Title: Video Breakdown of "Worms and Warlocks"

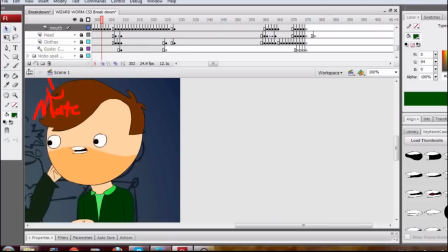And I often do that with sort of prominent models, like all of the Sura's character models I've gotten in and like handcrafted them, so to speak.
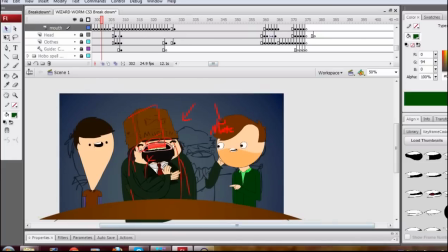But I don't really do that with like lip sync or the bodies very much. Moving right along, I'm kind of wasting a lot of time.
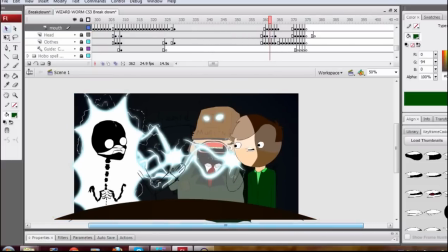This scene with the huge lightning spell effect probably took the longest out of everything to do,
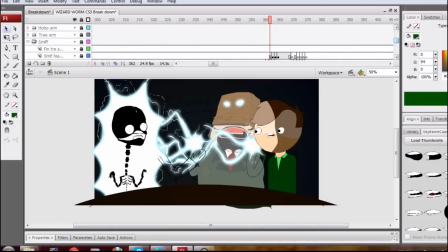simply because I'm so new to this whole sort of, you know, I've never really done a spell effect except for Wizard's Kiss,
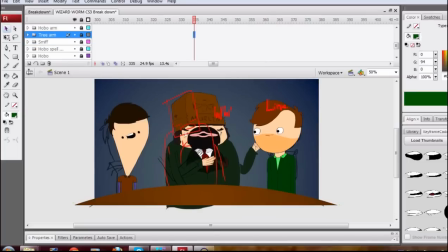in which I was pretty much a child baby. I didn't know how to do anything.
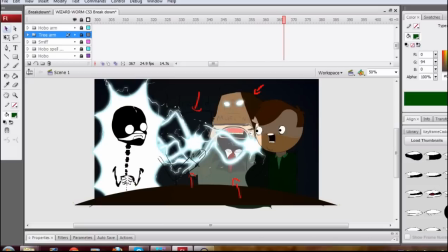So basically what we have here is we have the spell effect, which, if you'll notice, it remains stationary, where in the animation, well, I mean, you can kind of see it a little bit going on back there. In the animation it sort of like fizzles out, but if I actually go into the spell effect folder,
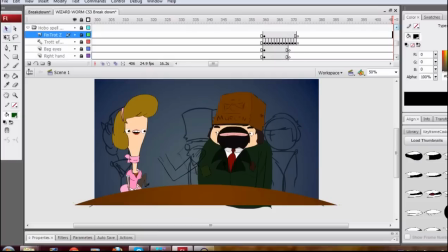here, lots and lots of layers, you can see that that's the final sort of spell effect.
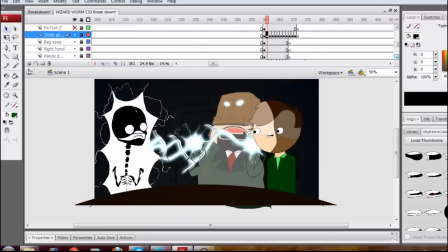And under it I have, god, I've got a lot of things. I have a plain white layer.
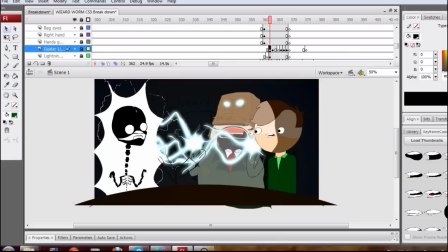So I animated all of this in a layer of just, you know, using white sort of, I guess, ink, white color, and I just animated the lightning. Pretty simple. You can just look up a tutorial on how to animate lightning. It comes out really good. And then I pressed F8 to make a new symbol, called it lightning.
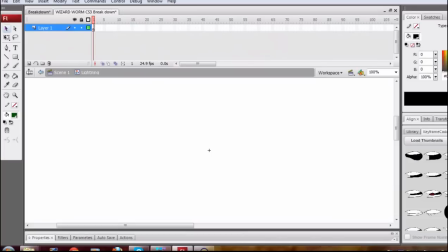Went into it, then pasted all of the frames, went back out of it, turned
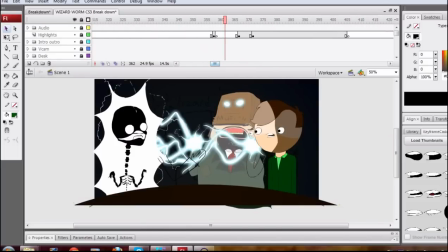it into a movie clip, added some glow, nice blue glow, and there it is. Oh, I also kind of copy and pasted it twice to make it look more lightning-y. I did the same thing for Trot's sort of Super Saiyan blue lightning thing, And also, if you notice, if I go through this frame by frame, he turns into a walrus, right?
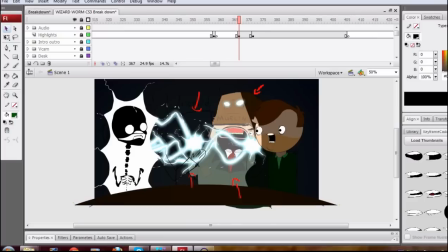Like Minecraft. That's a point. I should highlight some stuff that maybe people missed or didn't notice in the whole thing.
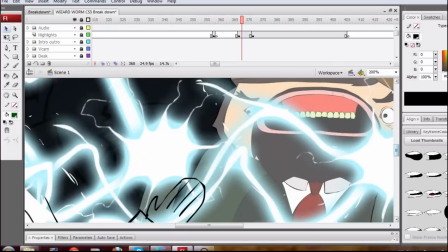I have this guy highlighted because if you notice, I didn't really like... I did his shading kind of sillily.
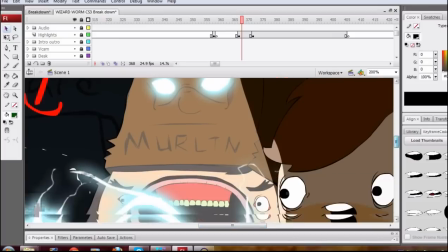I outlined him entirely with a black sort of tool, pretty bold black,
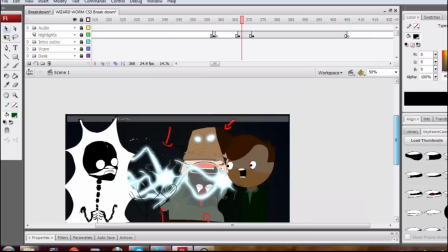and then I drew into it so I wouldn't have to actually go into his symbol every time and recolor him, because that would take forever.
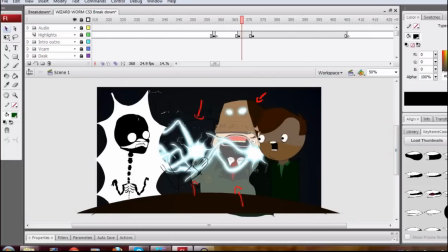I did that with Smith, and as you can see, it just looks a bit awkward.
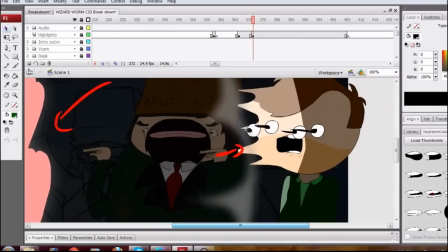Here, the explosion, this is an example of multiples, where you sort of copy and paste a drawing to kind of, you know,
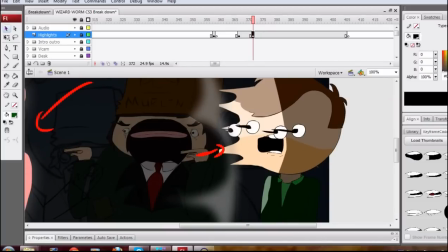further sort of make the illusion of movement. It looks like I'm drawing more frames than I actually am. And I sort of lengthen out the features like the mouth darkness and the hair and the face.
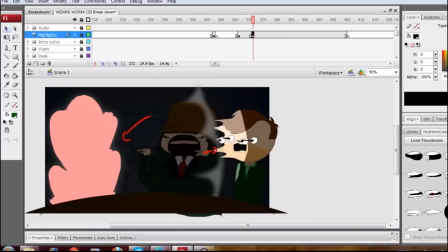I kind of added a smear effect to them.
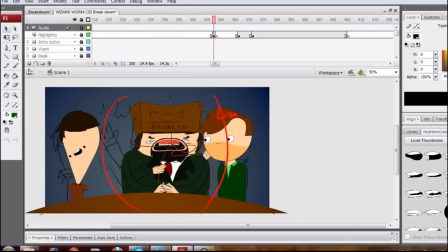Actually, a good example of a smear is right here, when the wizard is sort of spinning to face Trot,
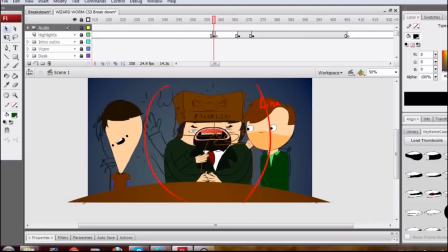as Trot's face is just kind of glazing into the nothingness void of darkness or whatever.
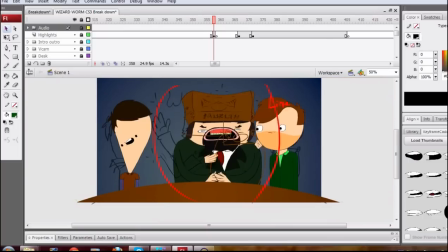As you can see, I kind of just accentuated the features a little bit.
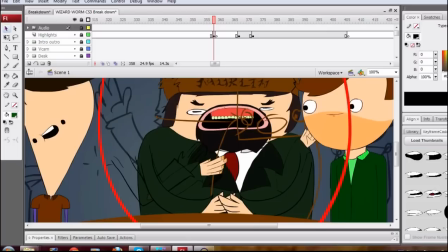It actually is pretty ugly, but it does get the point across that the wizard is moving quite quickly.
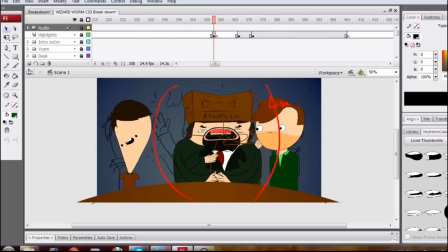The hands were done pretty haphazardly, and I just copy and pasted. The mouth is pretty much didn't change because it wouldn't. The eyebrows I actually added in pretty much the last second because the wizard really didn't look like he was staring at anything, and the eyebrows pretty much just gave him character, pretty much.
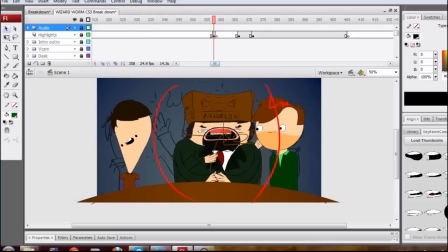That last pretty much was meant to be sarcastic, but it actually sounded genuine. Alright, moving right along.
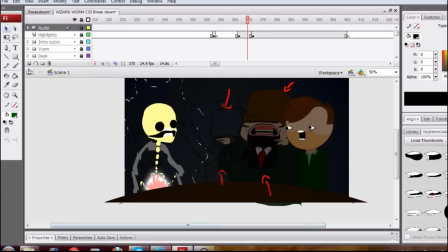Explosion is... The explosion effect is pretty simple to do.
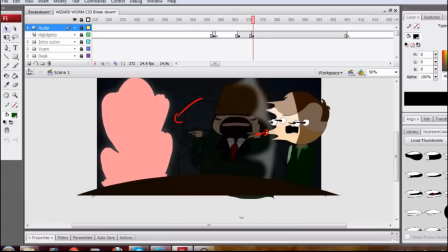You just kind of start with a little thing, and then it explodes really big. There's a little shockwave to push Smithy away.
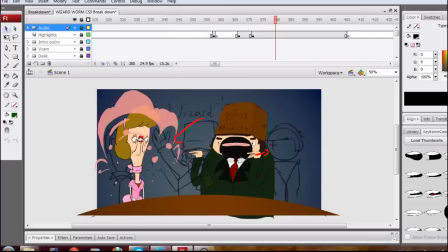And then it sort of like lightens up. This is actually a tween. I tweened the alpha to 0 here, well here, and then tweened it to 100 here, so you can kind of see it get translucent. And then this character, whom I will call Ingrosia,
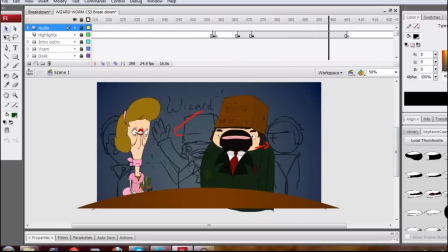sort of whines a little bit, and then her face like bounces to that.